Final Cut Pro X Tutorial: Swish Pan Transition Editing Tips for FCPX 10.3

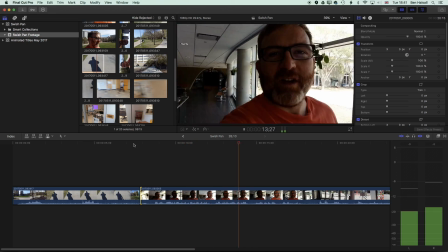[4:12]
The time is looking pretty good. So we'll keep going through here, and we've probably got another one at the end here.
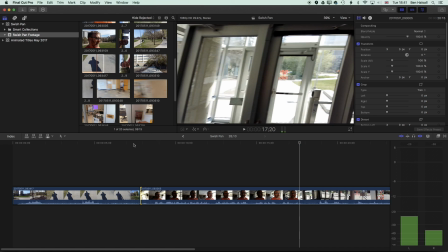[4:17]
So this time we're panning ahead. So I'm gonna look for about halfway between that.
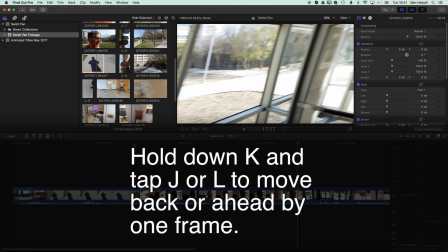[4:24]
So I'm holding down the K key and just tapping J and L now to move forwards and backwards one frame at a time.
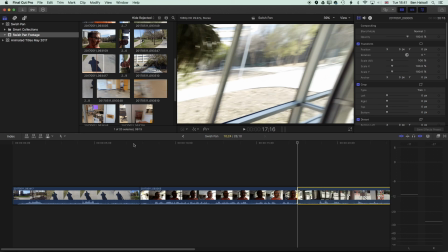[4:30]
And I'm gonna mark an in point here by tapping I, and then delete the end of that clip.
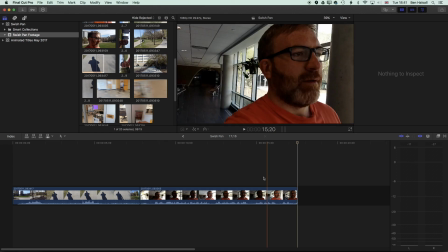[4:35]
And then I'm gonna look for another clip that transitions in the same direction. So here I'm panning round to the right.
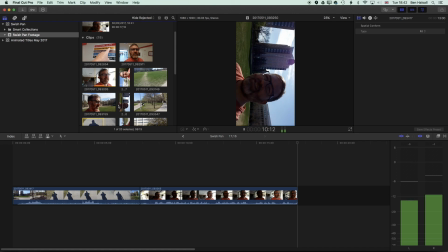[4:42]
And so we're gonna look for a clip that does the same. So here now this clip is panning round to the right. So I'm gonna mark an in point partway through this movement.
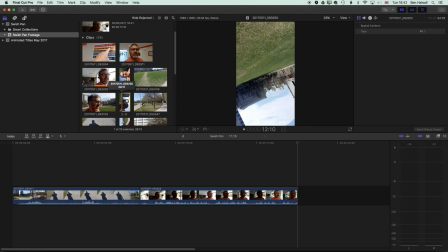[4:54]
So around about here, and we'll drag this round to the timeline and see how that works.
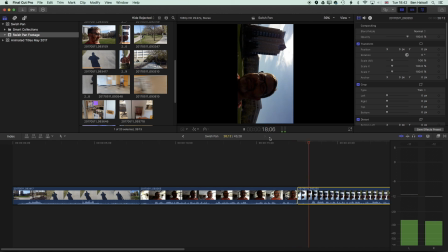[4:59]
So we're now moving round, And obviously with this clip, we need to rotate it. So I'm going to rotate this in the inspector. So with my clip highlighted, I'm going to bring up the inspector on the top right here.
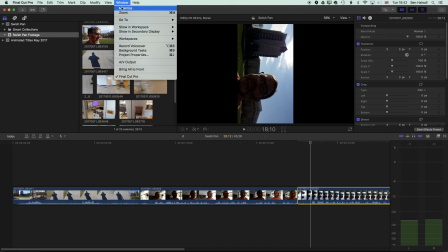[5:12]
So if you don't see the inspector, then go to Window, Show in Workspace, and then Inspector.
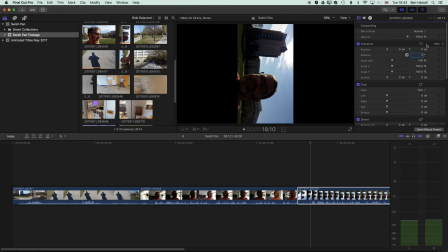[5:17]
Make sure that's showing up. So we're going to rotate this by 90 degrees. Okay.
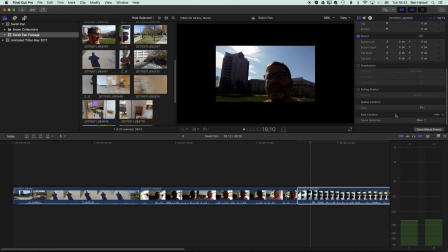[5:22]
And then I'm also going to scroll down and turn off this fit option. So the spatial conform here, which we sometimes get on clips, turn that to none.
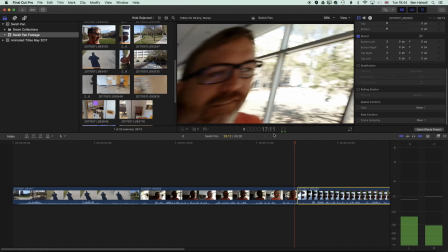[5:31]
And now if we press play, you can see
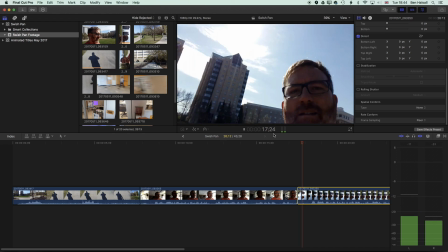[5:37]
that transition is almost working straight off the bat.
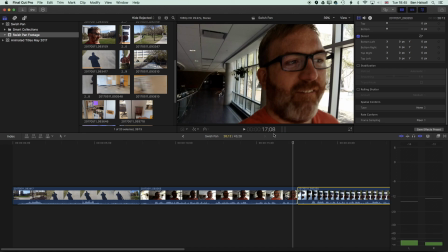[5:40]
So we're panning around to the right there, and I'm going a frame at a time here, and it keeps moving about the same rate.
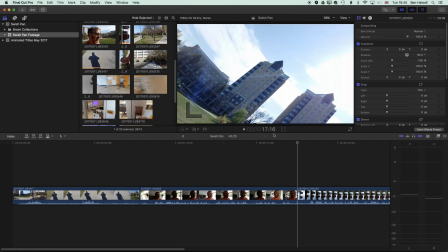[5:49]
I think I'm going to start it off here so those towers are straight into the shot, which is going to pull the eye across.
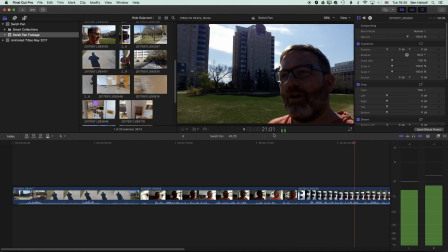[5:55]
And you can see now that move to the right swaps my head out quite nicely to being outside.
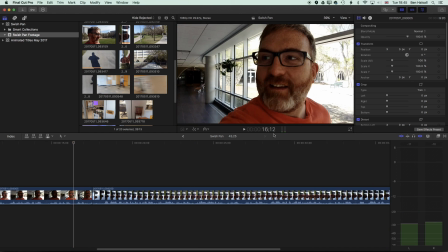[6:01]
So you can play around with this swish pan really to move yourself from one location to another. So essentially the process is to have a swish pan to introduce the clip, hold while you're talking or while you're having the camera onto a subject.
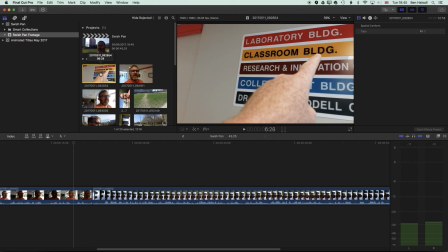[6:16]
So for instance, I've got a couple of clips here where I'm looking at a sign and I'm swishing before and after that sign.
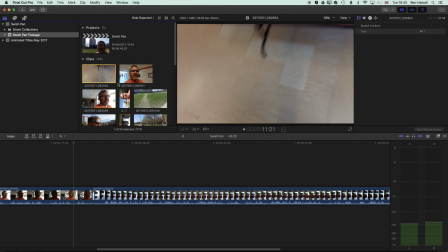[6:22]
And then at the end of that clip, you swish away in one direction or another, and you can try swishing up or down or to the left or to the right to get a different effect. And then you just need to match that either with a clip that's moving in the same direction afterwards,
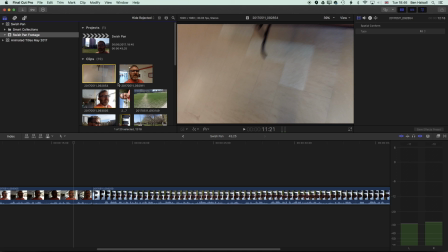[6:39]
or a clip that's kind of bouncing back in the opposite direction, and you can get some good effects with that when you're editing in Final Cut Pro and Premiere Pro,
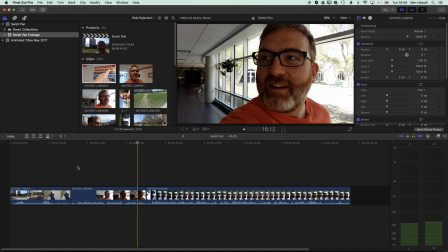[6:47]
whichever application you're using. So I'm pretty happy with those two quick examples. So the other thing you can do is if we hover over one of these edit points, is we could add a transition.
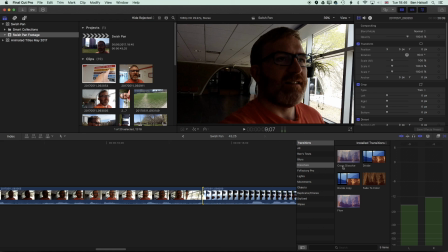[6:58]
So I'm going to come across to my transitions on the right hand side here and just add a cross dissolve just to blend those together.
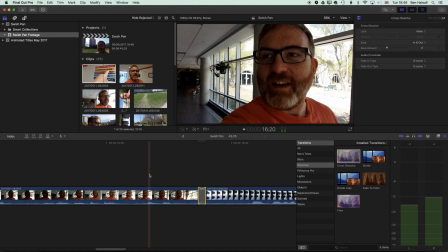[7:05]
And I'm going to make the cross dissolve quite short, so just a few frames long really, and then we'll let that render and then play it through,
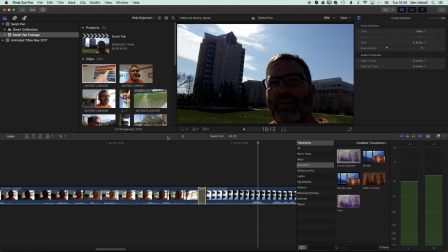[7:14]
and you can see it just smooths out
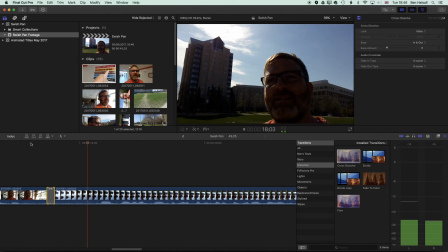[7:18]
the transition there to the point where you hardly even notice it, because there's so much movement before and after that transition.
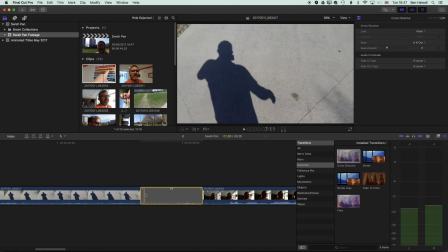[7:25]
So we'll try it here too. So we'll drag a cross dissolve on here. I can hold down Control and tap D to type in a duration.
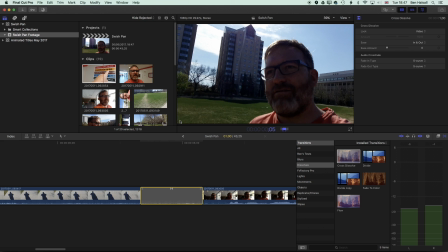[7:32]
So I'm going to make this 5 frames long. And then we'll just let that render and play through it.
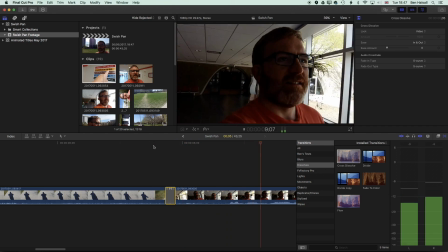[7:41]
And you can see it now becomes quite smooth, even though the footage isn't that smooth either side.
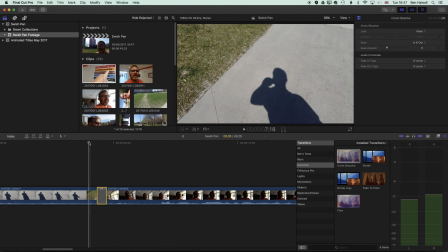[7:47]
It's a little bit of a shaky handheld camera, but you get the idea.
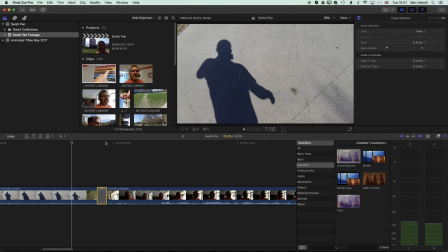[7:51]
So we're moving quite nicely between those two clips, and the cross dissolve there is helping just to smooth that transition from one to the next.
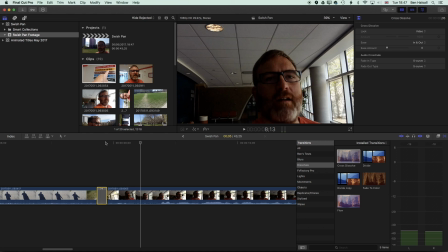[7:59]
So that's a quick introduction to creating a swish pan and how to edit it and think about getting those clips to flow nicely in Final Cut Pro. The rest of the work is done in camera, and you just need to work on those movements and holds at the beginning and then at the end of your clip,
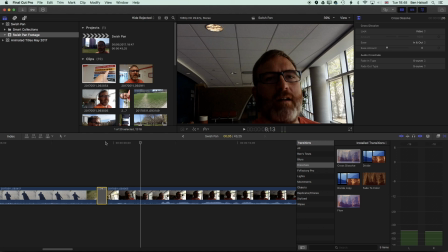[8:16]
thinking about the transitions from one shot to the next. I hope that's been useful. I hope to see you on the next tutorial.